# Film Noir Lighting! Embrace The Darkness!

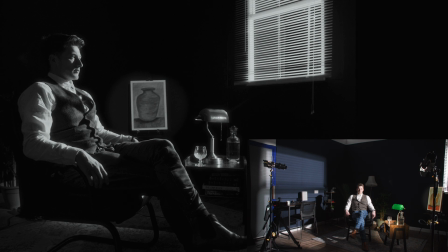(8:14)
And I've used the dimmer switch on the dado to ensure the light source isn't overpowering or overly dominant. To give the appearance that the side table illumination is coming from a practical source, we'll also turn on the banker's light.
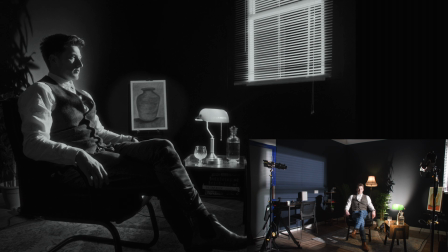(8:30)
This will give a nice soft diffusion to the lamp and add additional light to the overall scene. At the same time, I've also placed a Data 150 on an apple box with a baby pin on the floor behind the chair, and this is pointing upwards onto the plant to help cast some shadows while also a backlight for separation.
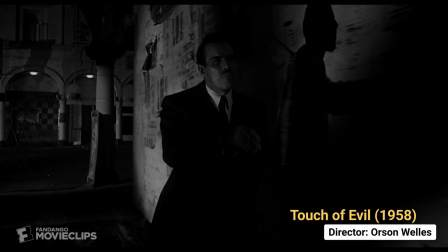(8:50)
Noir grips and pulls the audience into a story like no other style can emulate.
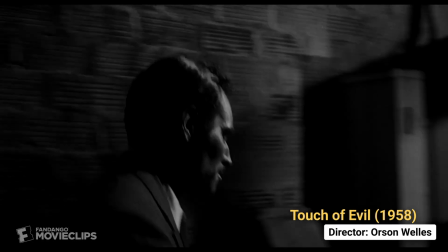(8:55)
During its period, it challenged the audience's consciousness on a state of play for which many may have feared but never seen.
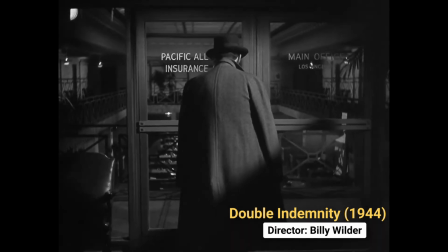(9:03)
While in modern times it draws on a collective Mandela effect of nostalgia for a time period in which many of us never existed in,
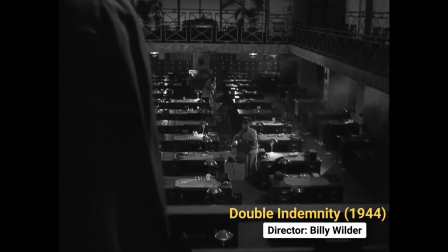(9:11)
but have an almost ingrained characterization of. And as noir ages, it's evolved and changed with the Zeitgeist,
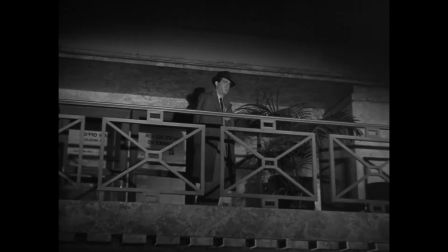(9:19)
continuing to challenge an audience's perception across specific topics and genres.
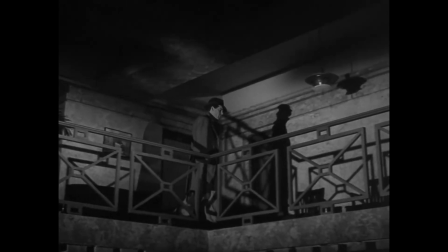(9:24)
Cheers for watching, keep being creative, and I'll see you soon.